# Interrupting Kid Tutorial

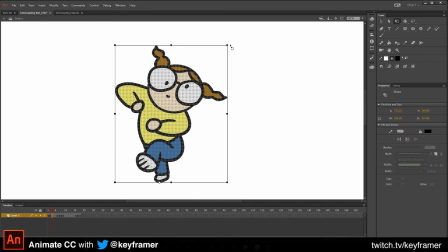(16:31)
Hinge this right at the foot and move it just a little bit like that. It softens the overall motion.
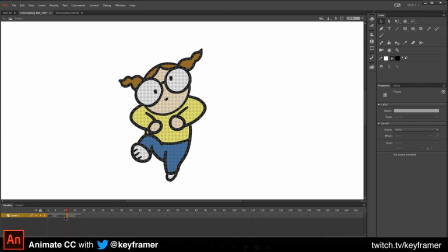(16:45)
So we can do the same here for when she rotates in the opposite direction. Rotate the whole head. In fact, you know what? Let me show you another way of doing it. Let's just delete
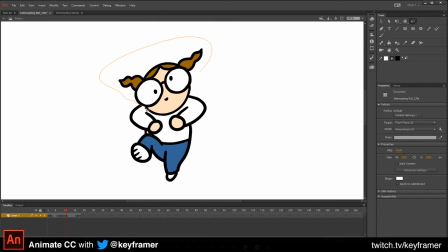(17:03)
some of the fills that might otherwise cause a little bit more work down the road. I'm being very sloppy. Hold on. Okay, that's better. And let's rotate her head just a little bit that way.
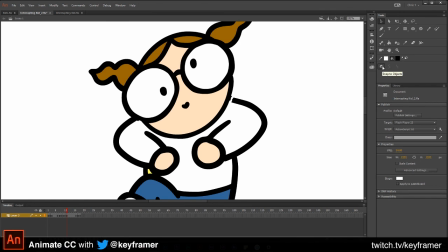(17:26)
And I'm going to make sure snap is on this little magnet icon there, and I can clean up some of these vectors by pushing and pulling the points so that they end up disappearing or snapping and joining to other points. And then grab the brush and complete that line. Good, good, good.
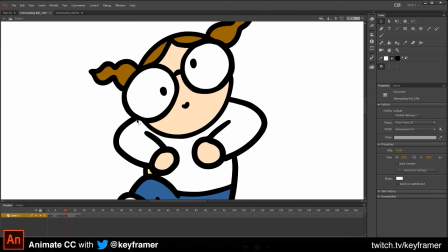(17:42)
And let's grab that point, just clean that up just a little bit. That's probably fine.
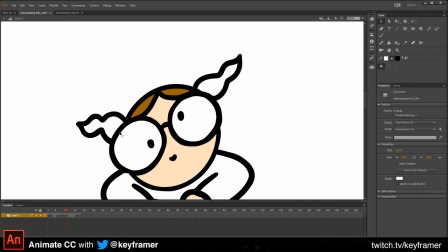(17:49)
And let's delete here, that fill and that fill, repeat.
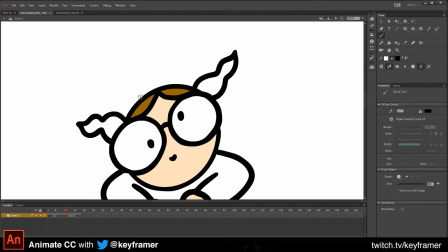(18:02)
Just a little bit, just a tiny bit. You don't want to overdo it. And let's grab this ponytail. Okay.
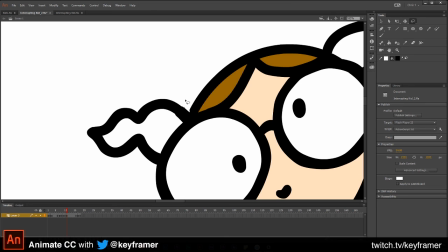(18:21)
And then sometimes if I want to clean up lines, little areas like this, I'll use the lasso tool and select just that area. Make sure the black selection tool is selected, and in this tools panel I can click on smoothing, and you'll notice what's happening here.
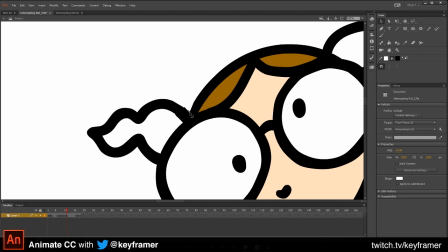(18:38)
It smooths it out, makes it a little bit easier to do any kind of cleanup after the fact. And right here too, we don't need to, this is getting a little too nitpicky, but just to show you that tool, it's a nice little cleanup tool.
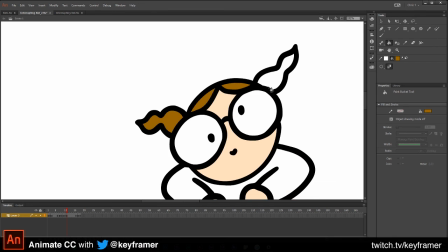(18:54)
And then let's grab some of those colors and fill them in.
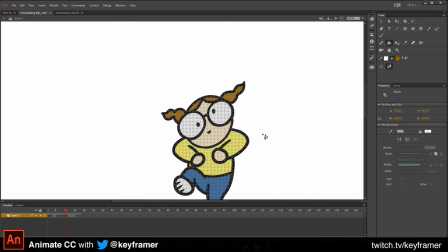(18:59)
Let's go to a previous frame so we can grab that yellow.
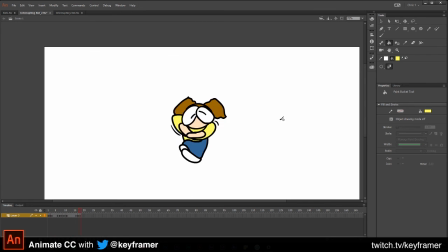(19:06)
Now let's check that out. Pretty good. One thing we could do, which we didn't, let's go back to this frame, free transform tool, and let's
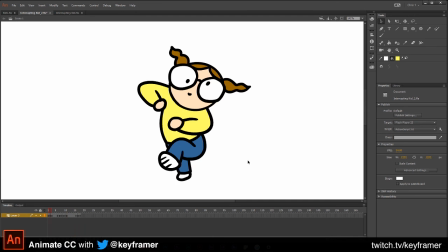(19:20)
just about a pixel there, just to add a little bit of follow through.
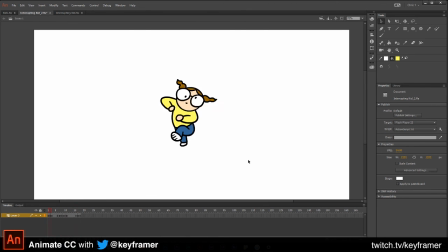(19:27)
It's not like Disney style animation or anything like that, but for a quick little 20-minute character animation that loops, it works.